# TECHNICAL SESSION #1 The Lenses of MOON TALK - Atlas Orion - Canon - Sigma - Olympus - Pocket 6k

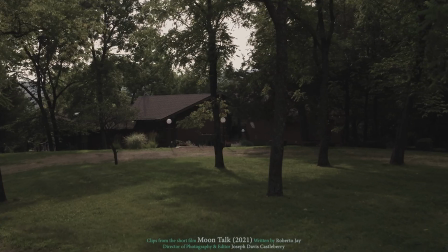Hello, my name is Joseph Castleberry. I am the DP and editor for the film Moon Talk, shot in 2021, written by Roberto J.
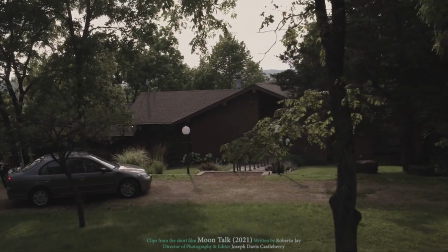I decided to do a little technical series here and talk about the look I was going for,
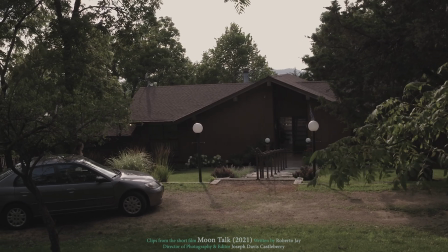the lenses I chose to use and why, probably the particular settings I had to use to get the looks that we got.
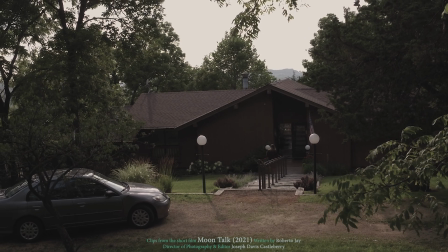Yeah, and so let's just kind of dive in. I have little notes at the bottom that'll kind of note the lens that I used and everything as I talk about them.
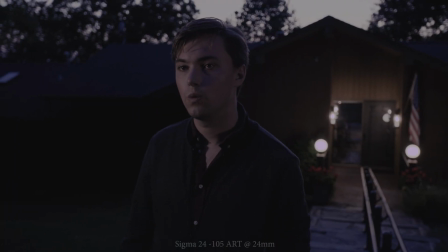Alright, so starting out here we have the Sigma 24-105 ART. Great for the gimbal work, has a variable zoom, right?
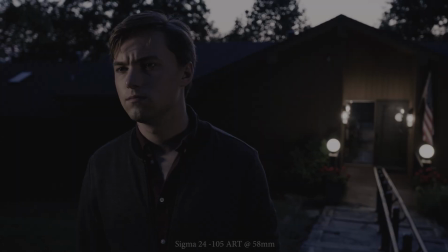So we can zoom in, punch in on shots like this, go ultra wide for these establishing shots just to get that look we were going for.
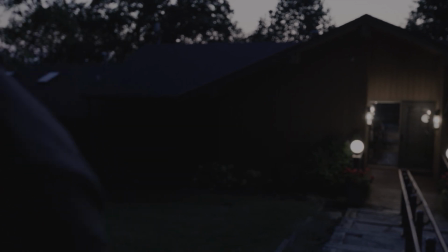Very sharp, very clear, smooth, soft bokeh. Helped really sell the mood of this shot.
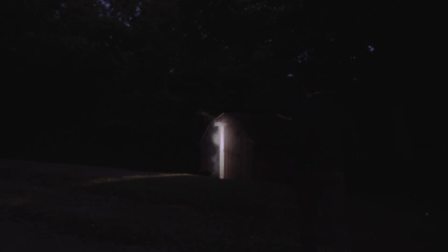This is a spherical shot, so it's 16:9 aspect ratio. Later on you'll see a shift more anamorphic, like a 240:1 ratio.
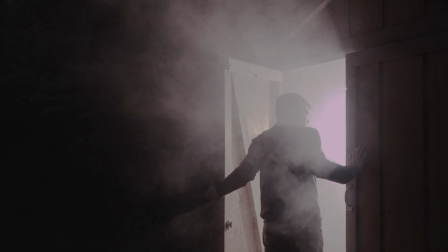But for this we needed that more grand entrance look. So here I went with the Canon 100mm macro.
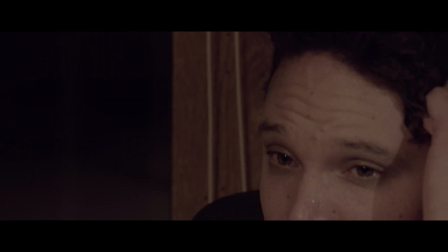I needed to get something that looked like he was coming back to reality, and the further we went in the film, the sharper and clearer things started becoming, and this provided that.
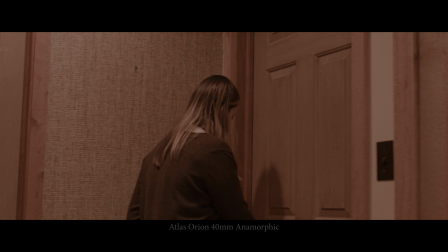Here's our first introduction to one of the Atlas Orions. This is a 40mm anamorphic lens.
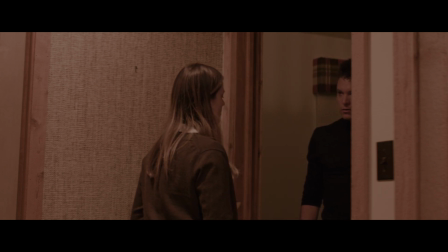As you see on the outer edges, you get that kind of like distorted looking out of focus area. This kind of helped us sell the idea of Roberto's character, Elliot,
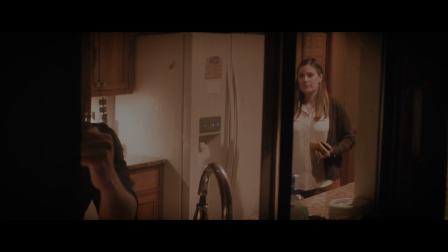who has multiple personality disorder.
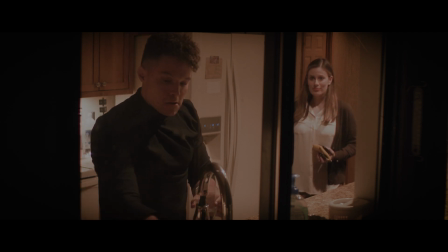And so the Orions were used to kind of show that mood and that feeling that he might be going through.
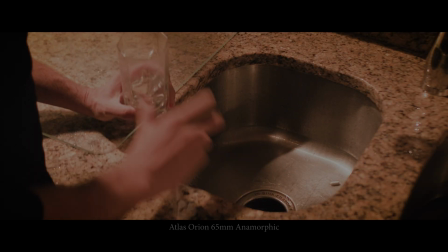And as the film progresses, you'll notice as reality becomes more clear to him, the lenses will have less and less of this effect.
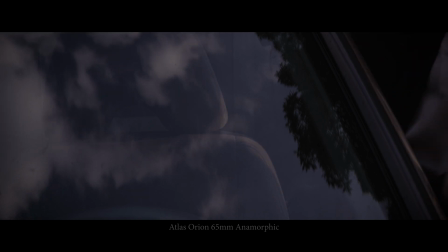So here on the exterior scenes, I decided to go with the 65mm Orion.
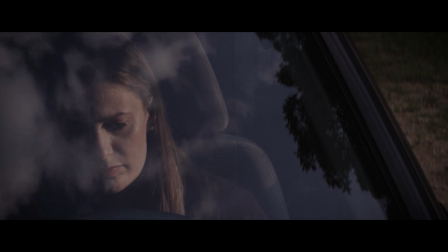These were stopped to around T7, I think, if I'm remembering correctly,
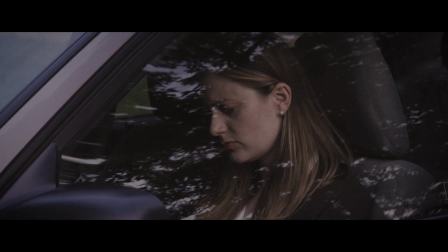to make sure we took away a lot of that effect you get on the edges, because her state of mind is not the same as Elliot's character,
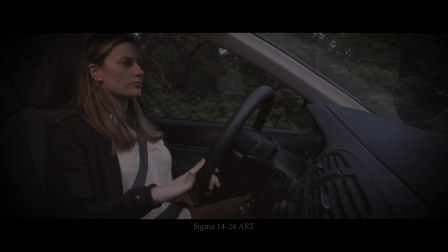so we just didn't need that here. The Sigma 14-24 ART again, wide angle shot for inside the car.
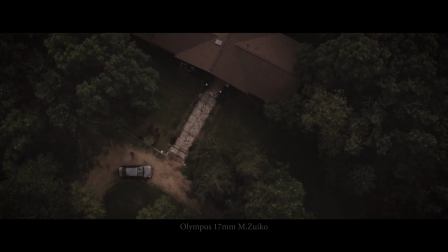And we got the Olympus 17mm on the drone, just get this beautiful bright overhead shot that we needed.
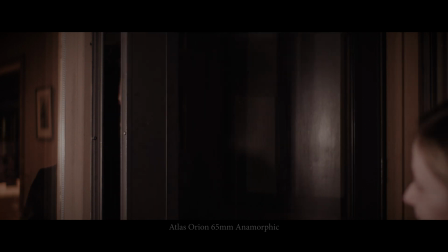And the 65mm Orion here.
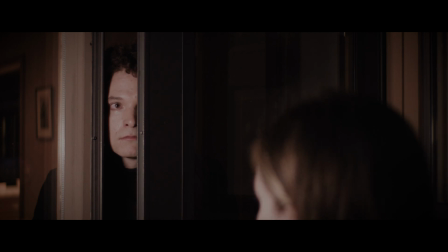When he peeked through that door, all I wanted was to get that little bit of like distorted sense of mystery, and this lens just killed it.
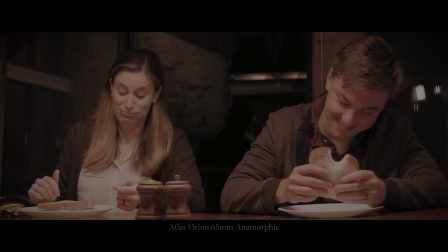And for the dinner scene here, I went with two lenses, the 65mm Orion for this, the Sigma 14-24 for this.
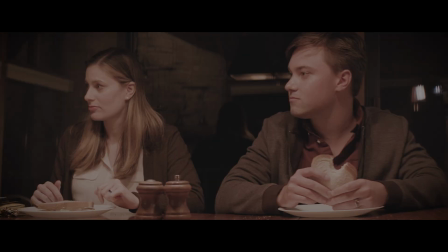I needed Elliot's character to have more of a childlike feel, and that like super wide angle kind of gave me that, and I loved
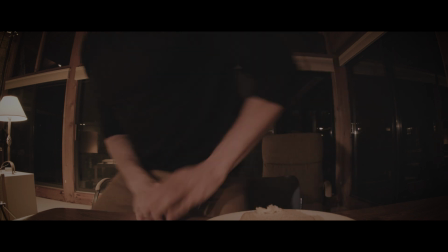it. I mean, I think it helped achieve kind of selling this, again, childlike state of mind that he was in.
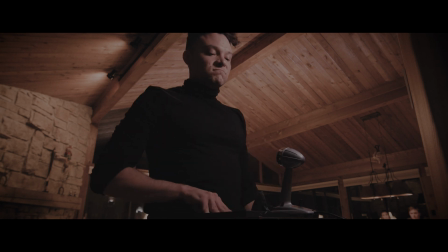It was pretty important to this scene to have a different feel. I also just love the way it rendered that ceiling too.
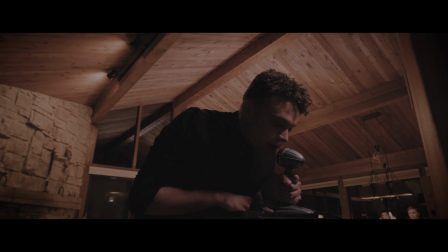Just get this wide shot with all this lighting and this depth going on.
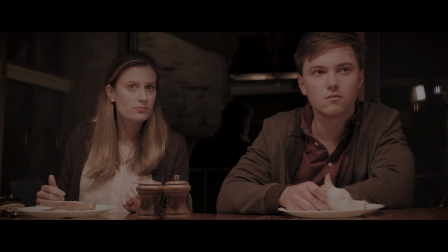Spent quite a bit of time making the decision to go anamorphic to spherical back and forth.
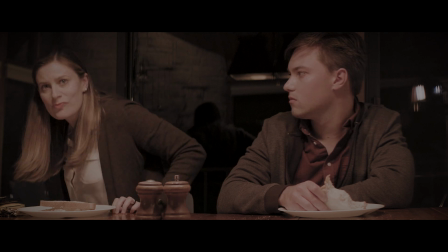I thought at this point in time in the film, we're just past the halfway point.
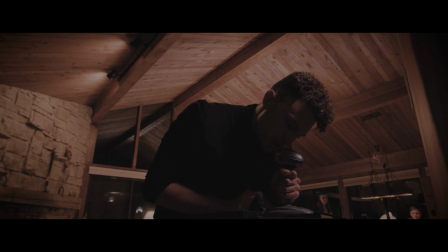I really wanted to create a new mood, and the jump between that soft to the sharp lens, I feel, really helped me achieve that.
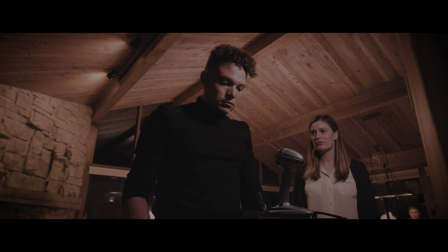Another good thing to note too is the way that lighting is rendered between these two different lenses.
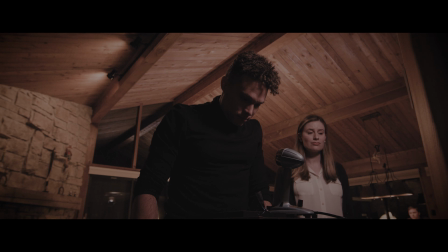You know, not just like the sharpness or the softness on the edges, but the actual contrast in lighting feels different.
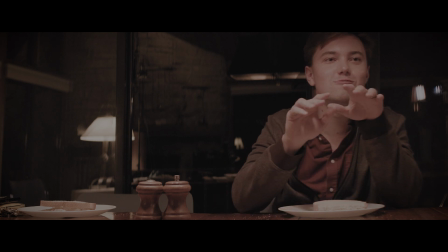Right? I mean, the color tones are matching, we have a lot of the same color tones there, but just the feel of that lighting also helps sell this mood.
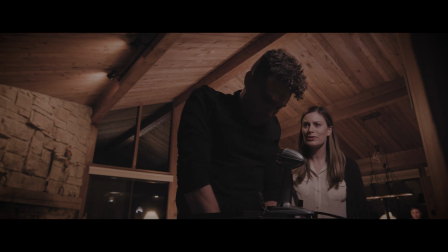It was really beautiful just watching the monitors and see this like come to life on set.
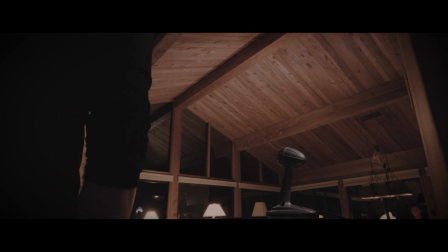Here's our close-up again, back to the 100mm macro for this,
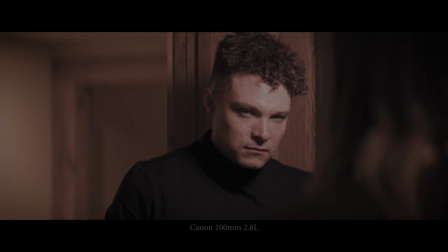just to get this like really clear, sharp shot of his eyes, which changed color throughout the film.
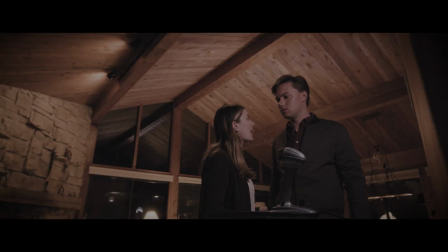Just added a really interesting mood.
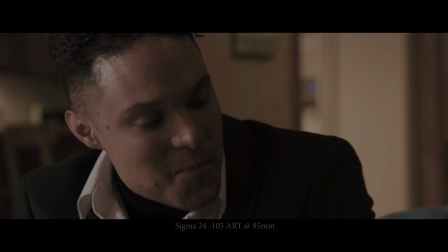Now for these scenes here, the Sigma 24-105, it gave us a good range for not having to,
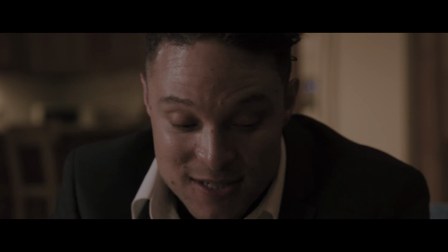we didn't have a lot of room to swap lenses and pull the camera back, so the zoom gave us the flexibility we needed for this location.
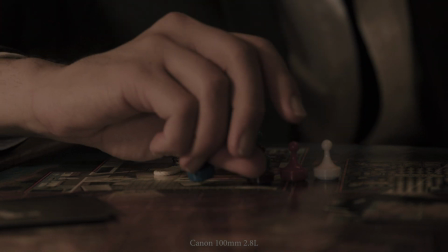100mm macro for the close-ups. Just love the look of that lens.
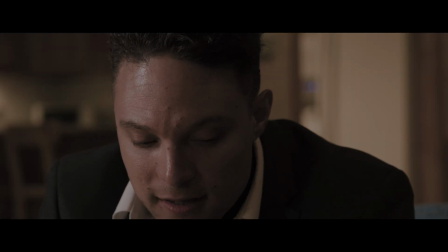But yeah, this 24-105 just killed it in this situation. It's very sharp, but has a smooth background, like out of focus area.
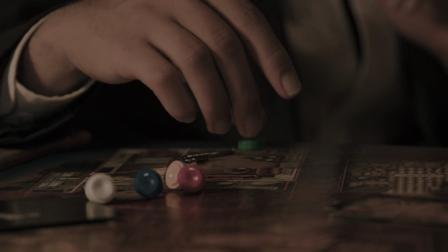And so it just helped give us a really good separation, so you really focused on the characters.
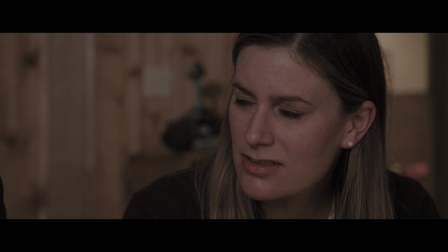Plus the contrast of that lens is really nice. So I didn't have to really do much work to these either. not in the contrast area.
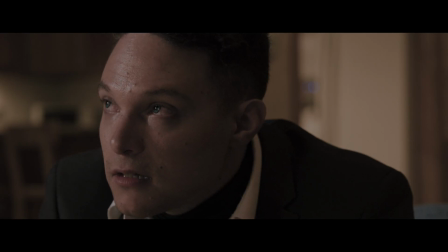Had a really nice smooth roll off in the highlight areas. Didn't have to work those at all. So yeah, that's the lens design for Moontalk. I'll have more of this technical series coming later on my future projects, so stay tuned.